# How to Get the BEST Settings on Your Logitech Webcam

Do you have a Logitech webcam that is still in default settings? Or maybe you took the settings off of somebody else and you don't really know what you're changing? My name is Annihilate This, and today I'm going to teach you how to get the best possible settings on your Logitech webcam. So some of the things that we're going to go over: lighting, Logitech programs, webcam settings, and a few fixes to some problems you might encounter. I'm going to put the timestamps for each of these sections down in the description below, so you can jump to whatever section is most relevant for you right now. With that all out of the way, let's get into lighting. Your camera needs light to be able to see you. The more light, the better the picture is going to be. The viewer's eyes are also guided towards the brightest thing that they see. Brighter equals better, unless it's drawing the eye away from what you want the focus to be. So to demonstrate how important lighting is, let's turn these lights off right now.
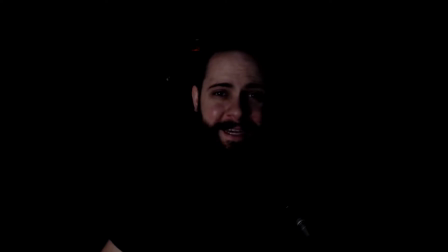(0:50)
So this is what it looks like when I turn off all of my lights. There's still a little bit of light coming in from my four monitors in front of me, but I did turn off a light up to my top right, a light to my left.
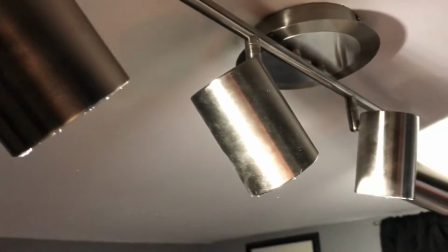(1:00)
I had a little bit of overhead lighting going on. Then I also had another light, which provided some background lighting, the blue color. So as you can probably tell, it's pretty hard to see anything, really. So this is not ideal at all. Light is the most important part. So what I want to do now is turn on one light at a time, from the most important to the least important. So the most important light is going to be called our key light. So our key light is going to be the brightest one, and it looks something like this.
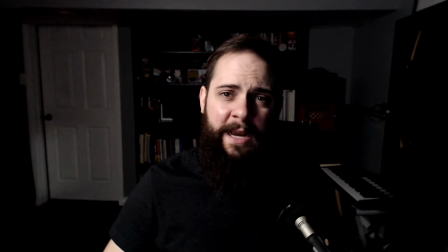(1:28)
So this light is very bright. It's up to my top right, and it's going to illuminate my face primarily. You can see the background is still pretty dark, and it's, again, guiding your eye towards my face right now.
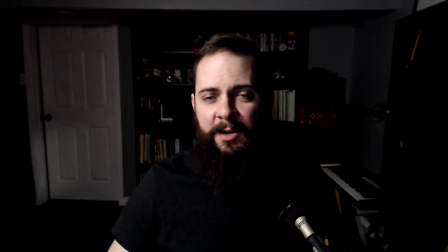(1:40)
The issue that happens when you have one really strong key light like I have here, and it's really close to me, is that we start getting some really harsh shadows. You can see them on the side of my face here. So what we want to do is see if we can get some other light in here to try and balance that out and kind of correct that.
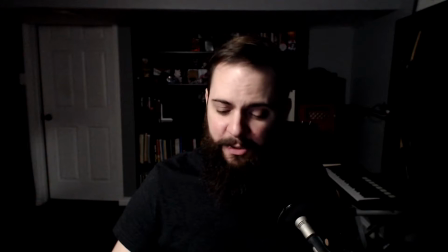(1:55)
So what we're going to do is we're going to add in a second light, which is going to be my fill light on the side, my other side.
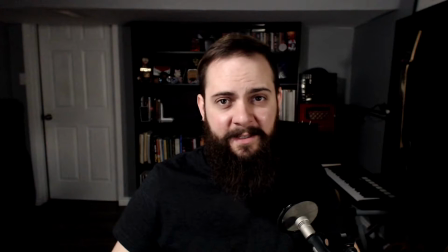(2:01)
So if I turn that one on, we get something like this. Again, it's illuminating my face more and more. Helps a lot with some of those shadows. There's still a little bit in there, but nothing too crazy, nothing too extreme. Now, these are the only lights that I typically use when I'm streaming. So this is using a 2-point lighting setup.
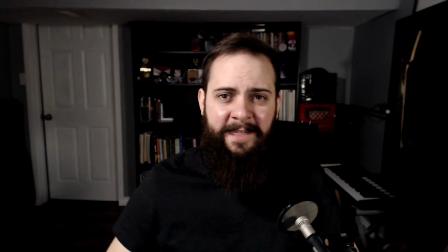(2:18)
It's also possible to use a 3-point lighting setup if you have a light that's kind of above you
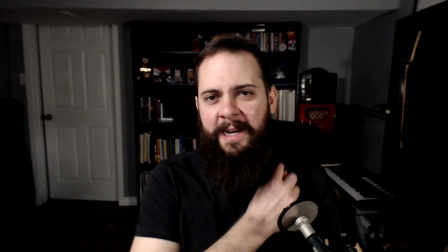(2:23)
to illuminate your hair and kind of create an edge that separates you from the background.
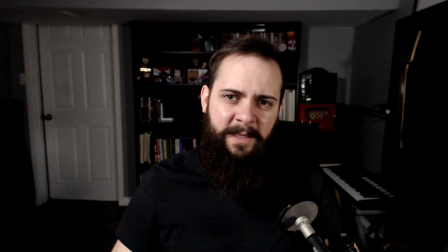(2:28)
So I don't typically do this when I stream, but let's see what that would look like. So this is adding in that hair light.
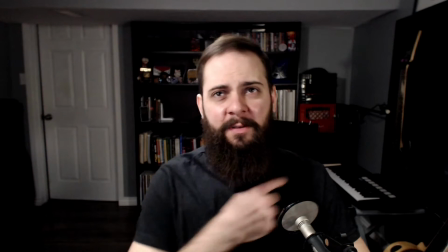(2:34)
So you can see that it adds a little bit of definition on the shoulders here, as well as a little bit on my hair.
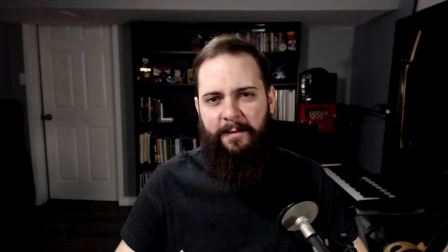(2:39)
That helps kind of pull me out and pull me forward in the frame. So having 3 points of light is probably the best you can do. But if you don't have 3 points of light, you can probably get away with just one or two. Plus, another thing to consider is that your monitors also provide light.
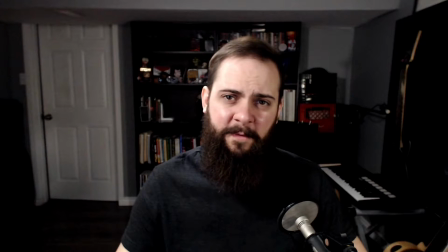(2:53)
So I have four monitors in front of me right now. If I change just one of them from being kind of a darker color to a brighter color, watch how dramatic of a difference this makes. So right now it's set to a dark theme. If I switch this over to a light theme, you can see how much more bright my face becomes.
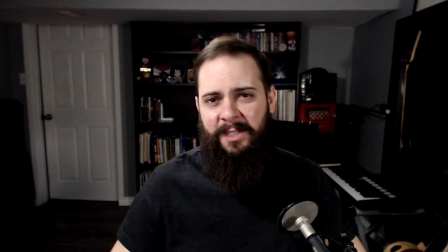(3:10)
So if you can't add extra lighting right now, maybe see if you can switch to some light themes or some brighter colors on your monitors to help illuminate your face.
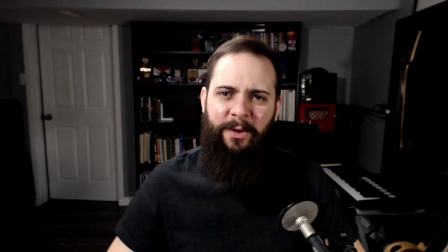(3:18)
So if you want to enhance the mood, you can also add some lighting behind you. So I recently picked up a 60-watt LED RGB floodlight.
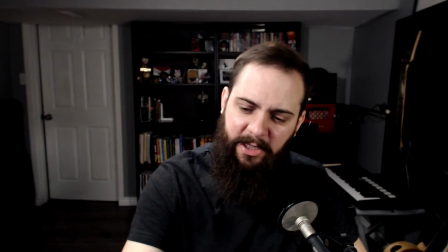(3:27)
And so this one I can actually change the colors on. And here is what it looks like if I add this one with the blue that I was using at the beginning.
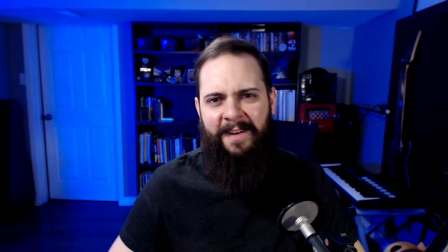(3:35)
So it really kind of fills out the background and kind of enhances the mood. And that's all there is to lighting. It's not super complicated, but it is the most important step. So next, let's take a look at some of the software we can use to control our webcam. Logitech makes a handful of different webcam software. Some of them include Logitech Capture, Logitech Gaming Software, Logitech Webcam Software, and most recently they came out with Logitech G Hub. Personally, I recommend everyone install Logitech Webcam Software. I'll put a link for the download down below. I've also heard that Logitech G Hub may work, but your results may vary.